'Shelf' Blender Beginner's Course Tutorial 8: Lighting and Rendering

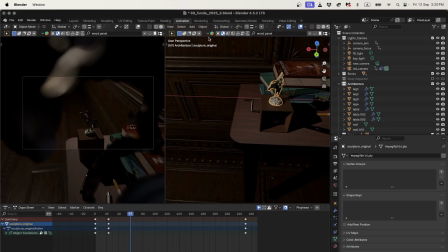[28:45]
Okay, so if I just go to my sculpture and I'm just going to view frame selected, I'm going to go shift and add my 3D cursor there, and I'm going to add one little extra light,
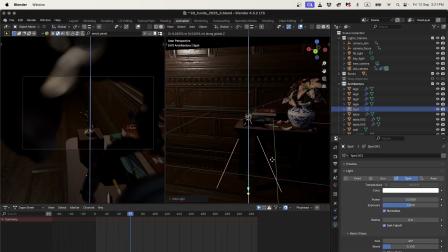[28:58]
which would be a spotlight. So if I grab that up, now my sculpture is really bright, way too bright. I'm going to scale it down. Now this, it doesn't really change the light, it just changes how I can view its handles in space.
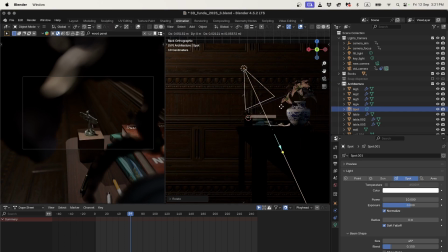[29:11]
But I'm just going to rotate that, and I really just want it to kind of pick up the sculpture. Other things I can do, see how the spotlight, much like a regular spotlight, it has this halo. We should be able to soften that halo with the blend.
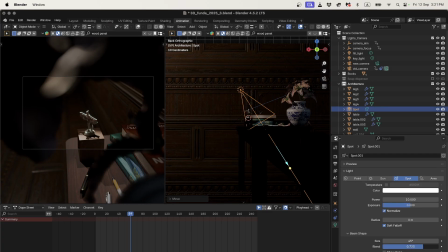[29:27]
So if I turn that down, it'll be a softer boundary, which is good, because we might not want it to look like there's actually a little spotlight there. I just want to have a little bit more attention on the sculpture.
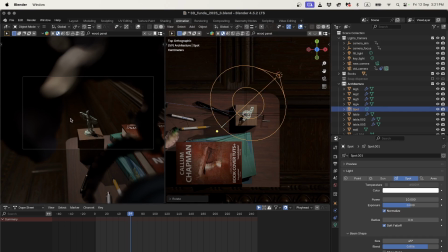[29:42]
Maybe something like that. Because now I've still got that cool kind of dark, blurry space, and I've got the spotlight, just saying, okay, the thing we're looking at here is the sculpture. I'm going to make that a tiny little bit orange, and I'm just going to go back to my old
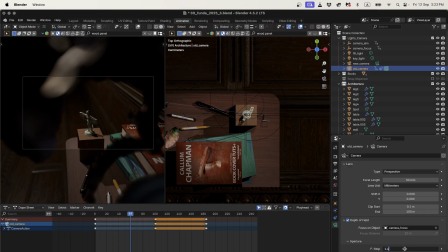[30:01]
camera, and I'm going to lower my aperture back to where I had it before, because I want even the table to be blurry. So in this first scene, I just want to look at the sculpture, and I almost want to ignore everything else.
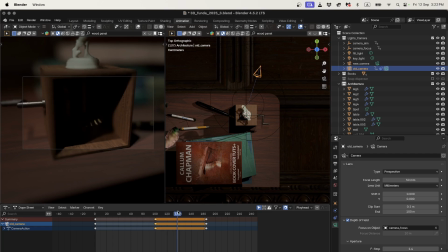[30:13]
Okay, but now when we cut to here, we can see that we're not seeing the camera mechanism very well.
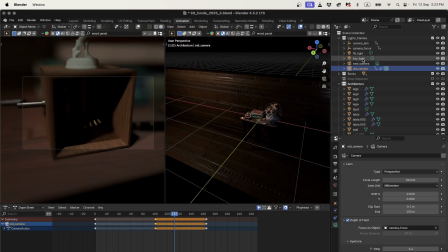[30:19]
So that I want to fix as well. I can either add a little light there, or I might be able to fix it up with maybe
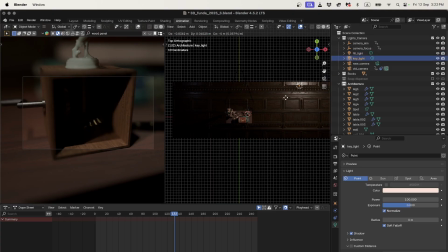[30:30]
I can just adjust my key light a little bit. Yeah, that's it. That's it. Okay, that's better, because I just want to get that little angle so that we're seeing the mechanism move.
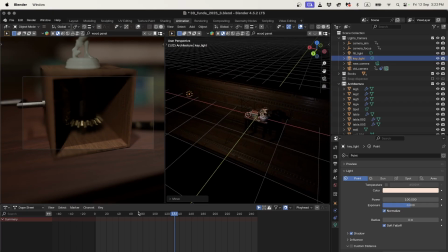[30:44]
Okay, so that looks better, and let's just check it looks good in the first shot. I think it looks fine.
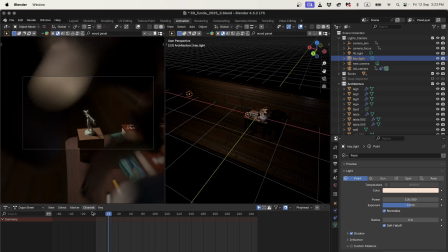[30:49]
I like this little bit of abstraction, this blurry flower. We can't even see that it's a flower yet.
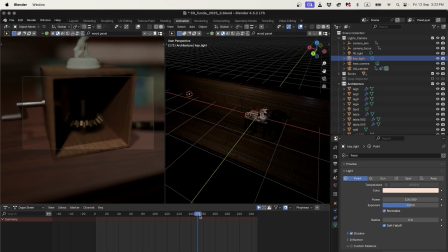[30:54]
That's cool. And then, okay, that looks good. And then, yeah, I think that'll look fine for lighting.
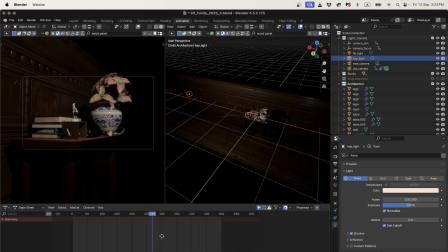[31:02]
Again, I'm going to link to a tutorial that that you can look at to take this further. You know, there's no need for us to make our own very long Blender lighting tutorial.
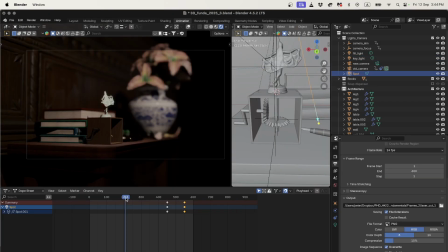[31:12]
There's so many great resources already available. Okay, so let's imagine that, you know, our lighting, it looks pretty good in our viewport, but where, you know, it's not really the ideal place to check. What we want to do is actually render a frame and just check that it looks as good as it should. So I can just render an image here.
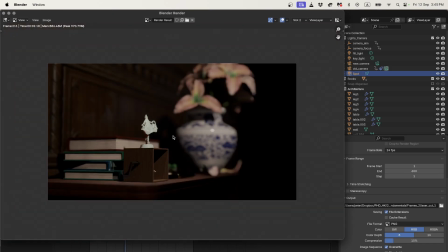[31:33]
So there's an image, and we can say, okay, well, is the key light bright enough, or should it be a bit brighter?
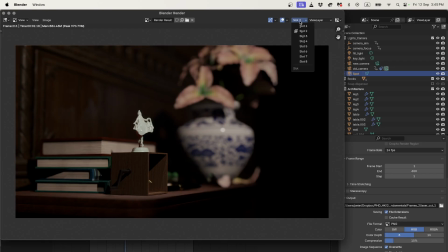[31:40]
What we can do, see this thing here that says slot 2? I guess I'd left it on slot 2 instead of slot 1. But we can make multiple render images and we can compare them. And this to me is really where we get our lighting correct.
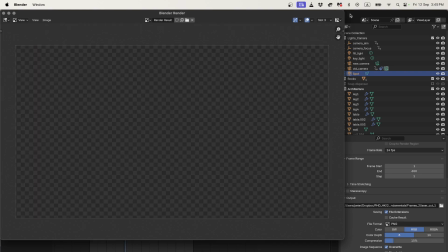[31:52]
So I can go into slot 3, and I recommend just making one change at a time.
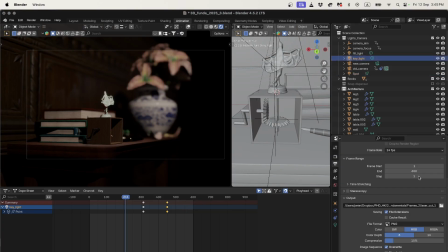[31:57]
So let's say we go to our key light and we make it just a tiny bit brighter. Like it's at, I was keyframing it before. I'm just going to remove the keyframe because that will just confuse us.
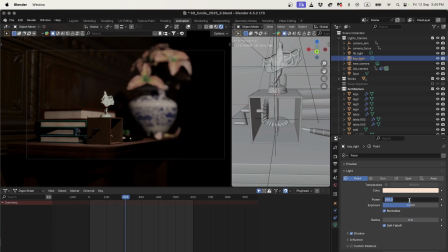[32:12]
So let's say it's at 100. What if I put it to like 120? So things are a little bit brighter.
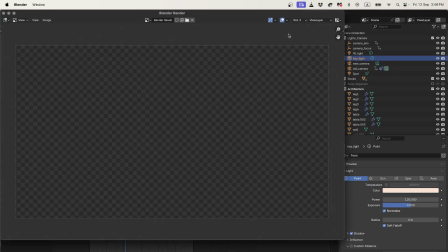[32:19]
So I can render that image into slot 3. And now I've got two images.
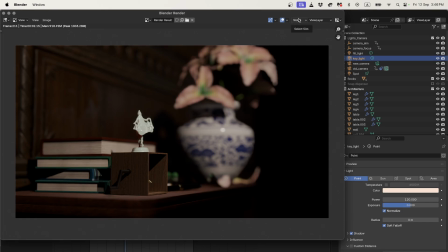[32:26]
And I believe if I press J, or is it Alt J? Let me check, Alt J. Yes, I can toggle between them. And we can actually see which one we think looks better. And I think with that little bit of extra light, it looks better.
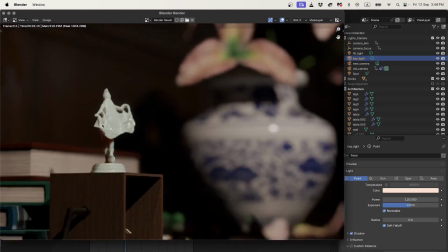[32:41]
We're not getting too overexposed yet. We've got these little flashes here, but it looks okay.
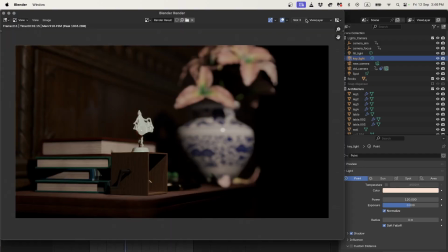[32:46]
So we can go even brighter. Let's try, I'll go into slot 4, and let's jack it up to like 150.